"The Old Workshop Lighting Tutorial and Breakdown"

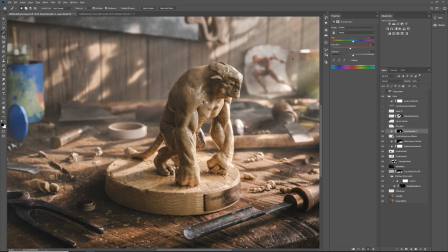2104s
so this is how i desaturated that and then i found a photo of a lens flare with a ring
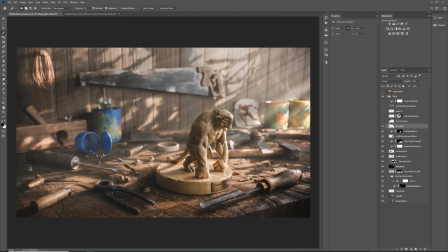2113s
from the internet and I added that it's very subtle like 40% visible and the set on the screen
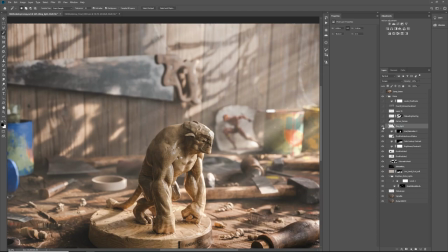2121s
but it does add a
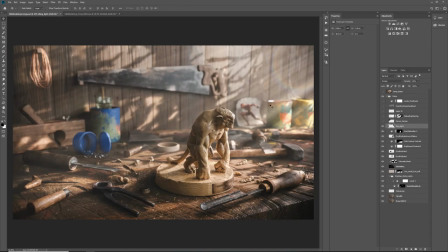2127s
little bit more photographic effect one thing that I always try to do with my renders is to decide like what is who is looking at this subject. Is it a person or is it a camera?
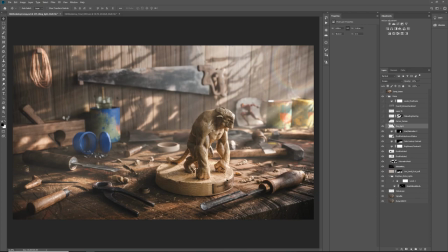2145s
Because a person viewing this object would see it a lot differently than a camera will. The camera has anomalies like chromatic aberration and stuff like that that human eye don't have. So if your story is that somebody just broke in here and trying to
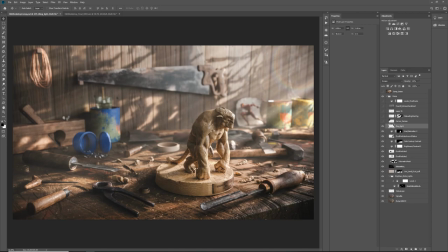2164s
steal something and it's a human point of view kind of render there's no like real reason putting like chromatic aberration and even lens flares although they do kind of happen in real life they're like in extreme like conditions so
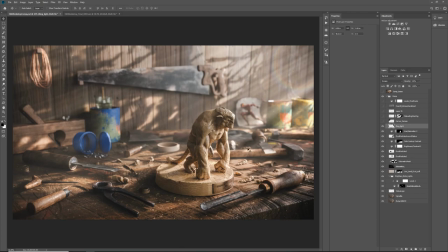2181s
you wouldn't put like stuff like that or like film grain and stuff like that because we see like if you're if you don't have like eye you know eye disease condition like you don't see film grain in real life so you know just you know thinking of like what am I trying to
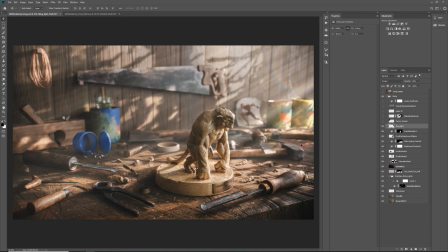2199s
convey with this with this render and just adding stuff to you
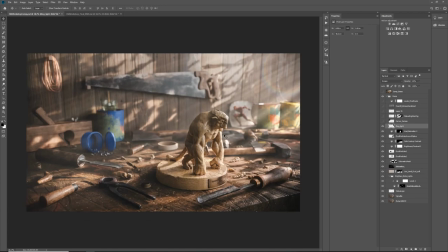2205s
know kind of push the raw render into the more you know direction that I want the final image to be again darkening the corner because this was getting a little bit too bright and I'm like well there's nothing interesting here this
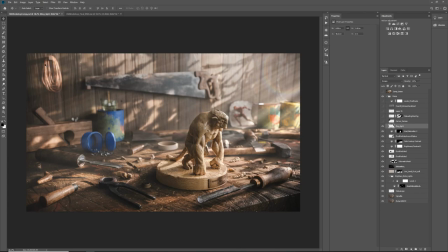2220s
wire here is is like very bright because it's like a almost brand new copper and it's you know it's picking up a lot of highlights so i don't want you to look at there for too long so i'm kind of darken that up a little bit and kind of plays well with um
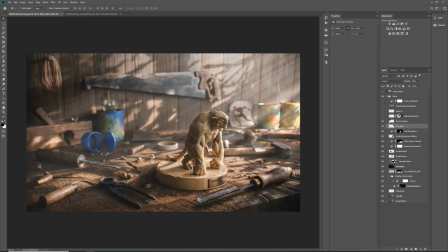2235s
with the shadows like maybe the light is falling off and there's like uh you know not a lot of lights um coming because you know some of the shadows are getting like more intense in this area
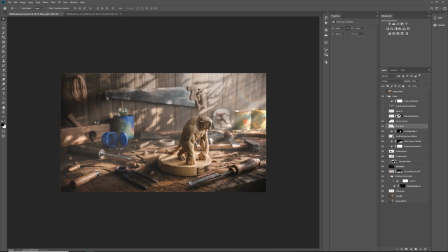2247s
and then you know i was quite happy with like with this kind of look and then i kind of left it alone for for a while and then i looked
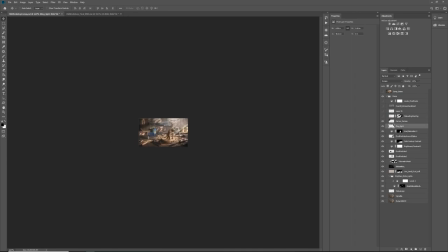2256s
it up like a day or two after and like i felt that like everything kind of has the same tonal value especially like
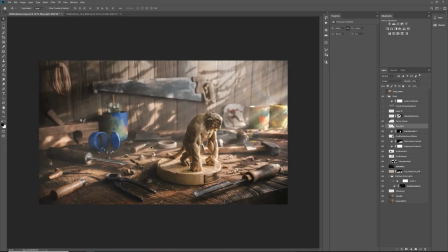2264s
in the middle so i don't really have a focal point intensity wise except for like maybe these scans over here which they shouldn't be so what it did is I
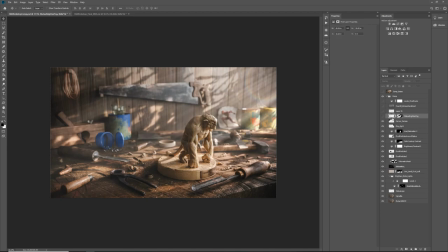2277s
added a just like a normal layer with a with a yellowy dusty color and I said that to overlay and I have a
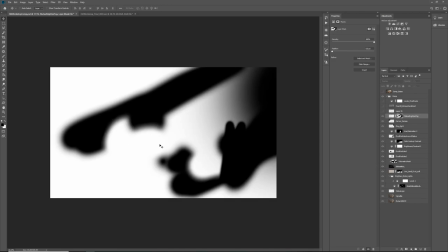2290s
mask that is kind of like blocking it so it's basically I'm trying
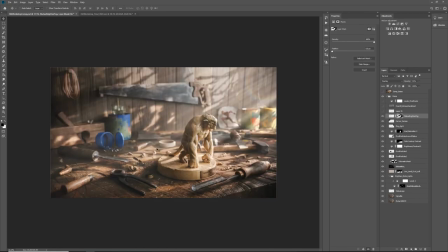2296s
to enhance I'm telling you hey viewer look at here this is the important part of the image
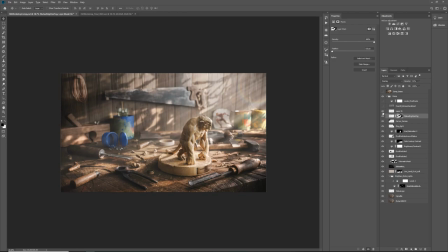2305s
and then all of these effects are going to be very subtle like this one you can't even see this look more dust float like floaty bits here and there and then this one is an overall
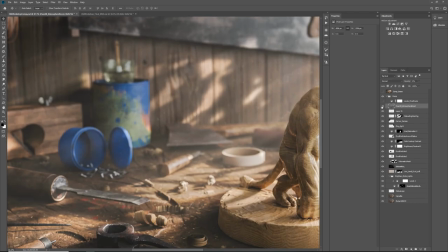2317s
atmosphere boost so if I zoom in see just just becoming a little bit more hazy and all that is